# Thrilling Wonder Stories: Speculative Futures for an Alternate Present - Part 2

You can take any city, and if you try to go for realism, you're going to fail because, again, subjective perceptions. Whoever's going to see the city is going to see it in a different way, and you have the right to cheat and tweak and simplify. I think part of what fiction is really good for because it eliminates everything that's not essential, just like in photography. I think this is a desire rule I'm following. Rather than trying to describe things carefully just put the straight the minimum amount of information because in a good photo you don't see parasite things that appear it's pure and minimal so the exercise of doing this film is just to reduce the level of information to a strict strict minimum and see what is really really essential for the viewer and that's this distilled version of reality that that That is very essential in design and architecture too, but also in communicating what you've designed. So if you make something amazing, how do you communicate about it? How do you talk about it? And it could be visual communication, which is very simplistic here. And it gives also, this is not a real New York scene, it sort of gets the overall impression of New York, which I think is more important.
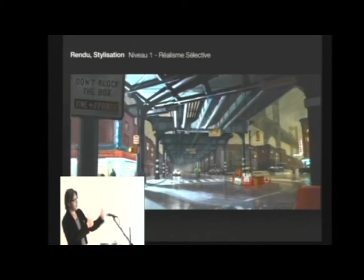1038s
This is just another illustration that I did that combines the lighting style that's pretty harsh and realistic, the silhouettes and the lids. But if you analyze any of this, this is just big masses. There's nothing, except for the signage, which is the main theme, but there's a lot of garbage and orange plastic in New York, and these are these vivid spots.
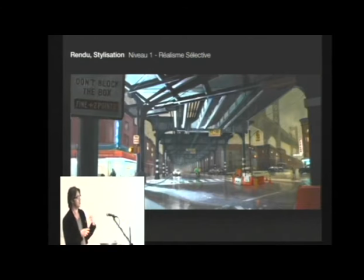1059s
Mr. Cook spoke about the weird, non-aesthetic things in a city, which are a very important element. I have this really almost romantic right-handed painting, which looks like a 40s New York representation, and a hopper, you know, who's one of the guys who represented New York magnificently,
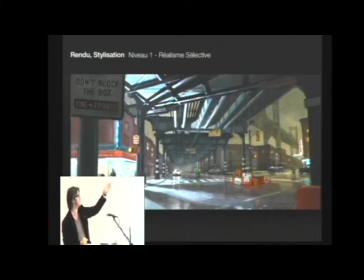1077s
and then this ugly neon trash and garbage and cigarette and a lot of signage. So this is just another exercise of how to represent a city. Because we have so much science fiction already in everything we see, that it's how do I tune it if it was music? What's the most important melody that I'm going to play?
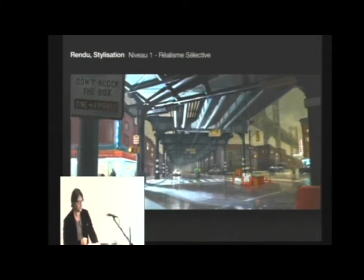1097s
So here the choices were masses and plastic garbage. for example, and that sort of signifies the city.
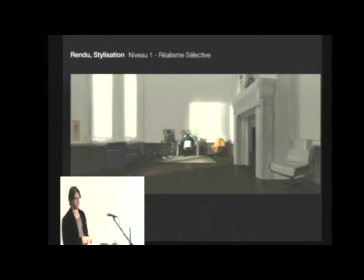1105s
Going further into Purity, and when you eventually see that film, it's a Warner-distributed film. The chair there on the right side, well, this was about the strict minimum amount of information that we can give about a chair. There's just a highlight, a shadow, and a bit of bounced light that hits it from the bottom.
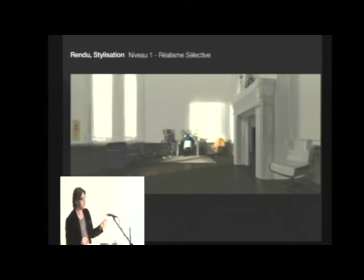1123s
I think there's too much light here to see that correctly. But this is about just being sober in communicating about something, and if we can pull this rendering off, nobody's going to realize that it's a special kind of rendering. We're pushing this to be the most minimal animated film ever done, with realistic light, real volume, real shapes,
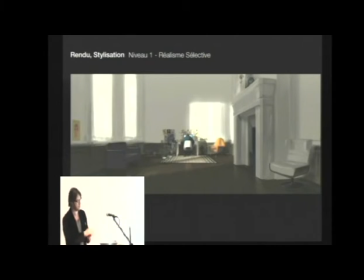1142s
only the amount of information is reduced to a strict minimum, and then you don't need really science fiction. Another point is light again, and light is very related to architecture, of course, because you don't see anything without light. And the decision in this film is to light every scene with one single light source,
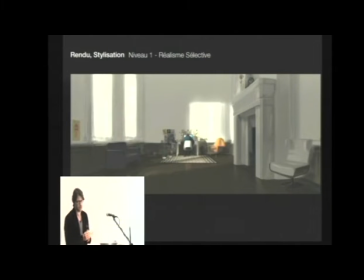1161s
which is very horrible for some 3D lighters who love to use all their capacities and put all these lights everywhere, and everything will become really, really complicated. And this is just, let's make a pretty harsh and non-aesthetic 3D film. And the rule I wanted to apply is just one light source,
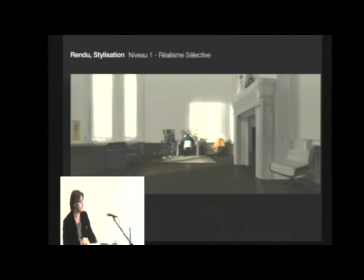1181s
one sun per window, and you stop there, and let's see what happens. and it's about, again, rendering and how much information do I give.
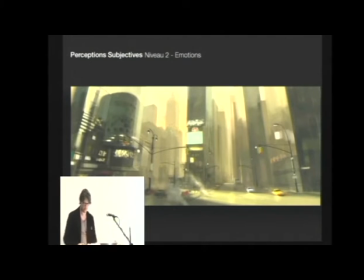1188s
Now, I decided to get further with this film, just without the architecture. What if when there's anxiety, emotions, well, you see less things. When you're very stressed out and there's a cab honking on the street, you only hear the cab or you see one face.
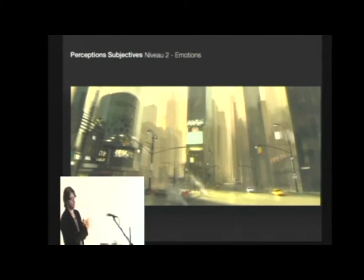1205s
Well, when we're going to have high emotions here, without turning the movie into an artistic movie, we're going to reduce the level of detail by half.